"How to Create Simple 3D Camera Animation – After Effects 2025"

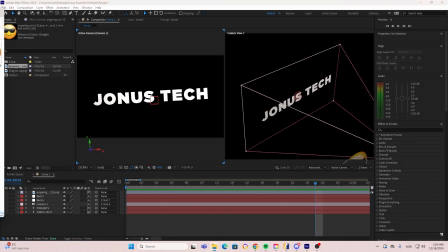making sure how far in the front we want it or how far in the back you see to the right the camera we can see where sort of the emojis are sort of depth wise so it's a really nice thing to just have that two views open but also the reason that we're
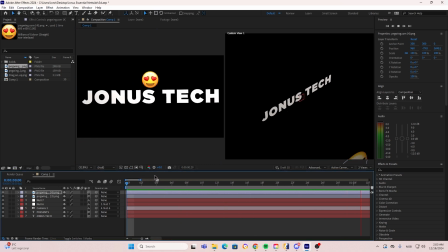using two or many null objects is because if you only have one we cannot
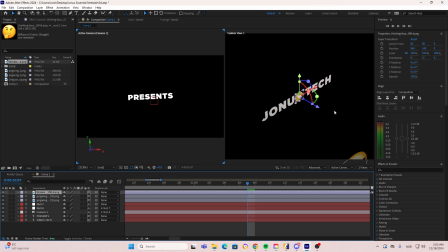overlap the keyframes because if we overlap the keyframes with many null objects we can then easily create a movement that does not stop but is seamlessly just working its way through many animations at one time but now we're
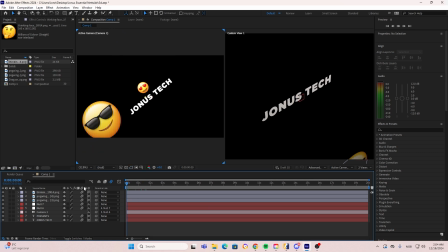adding the last emoji putting it all the way in the back and as you guys can see now we have this really nice depth that just really
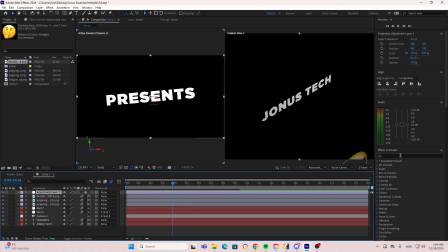resembles a cool animation now i'm adding an adjustment layer so we can be adding the deep glow if you don't have the deep glow you can
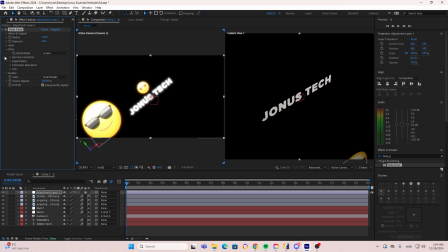just use the vr glow which is a free preset inside of after effects but if you have the ability to use the deep glow then i highly recommend
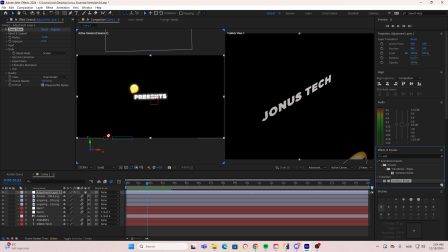it now for the next effect we're going to be adding the venation blinds this is just used a ton uh with video editing especially these 3d animations you can play around with the settings i'm just using these settings right here to just get that crt old tv look um but it is a
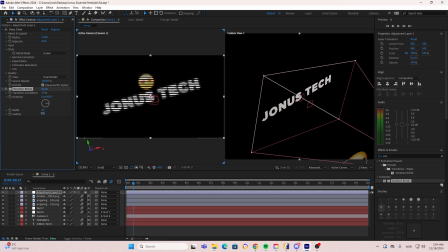really nice animation and it just really gives um another level of uh of professionalism to the scene but i just want to turn this with
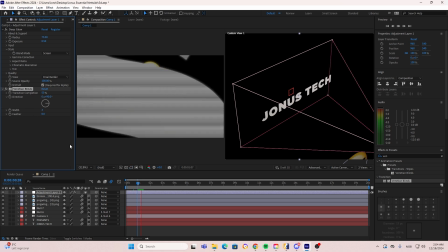all the way down so it's not too obvious let's put it on three actually i think like two would even be better here but let's just keep it at three now
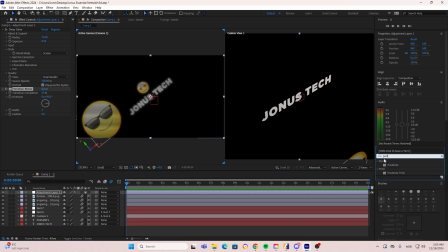for the next animation we're going to be adding the moisturize time which i just call the imangazi effect because this will take our animation and then just slow it down to 16 frames per second i think we're going to go with 16 here because that looks smooth but this basically just brings
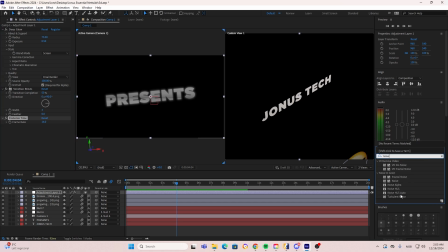the animation down some frames until it looks that you have that old sort of slow animation style then i'm adding a bit of noise um and then we should be happy with this animation right here there is still one
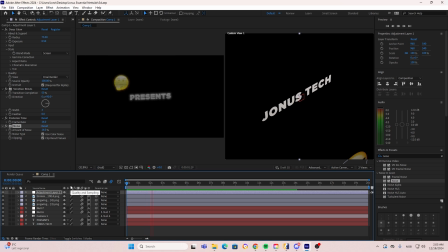thing that i want to add so let's just see i want to be adding the warp because if you go to the warp style and then you press on the fish eye we can get this slight
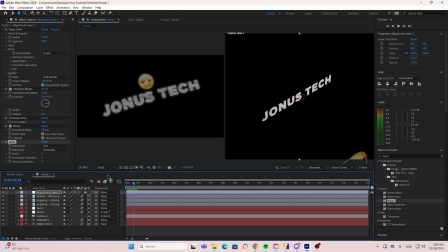warp effect which i think looks good when we're working with 3d spaces so just play around with these settings until you get something
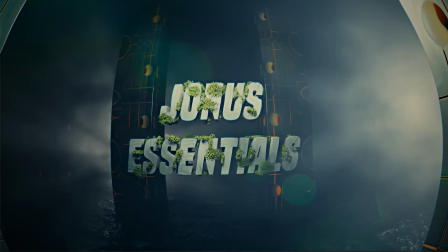that you like I've displayed some effects here that you can take and use on your own but I hope that you found this video helpful as I said this is
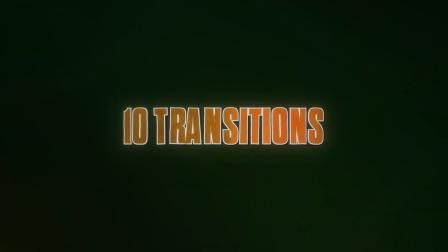not a really advanced 3d animations but it is
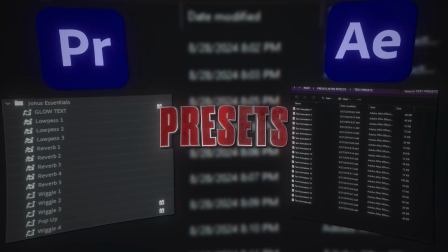a great way to just get started and get the essential skills to
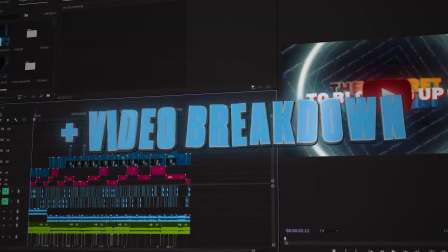be able to create more advanced stuff if you guys want more 3d animation
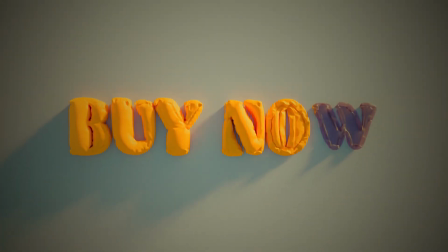tutorials i can start by creating some more advanced or if you want motion graphics i can do whatever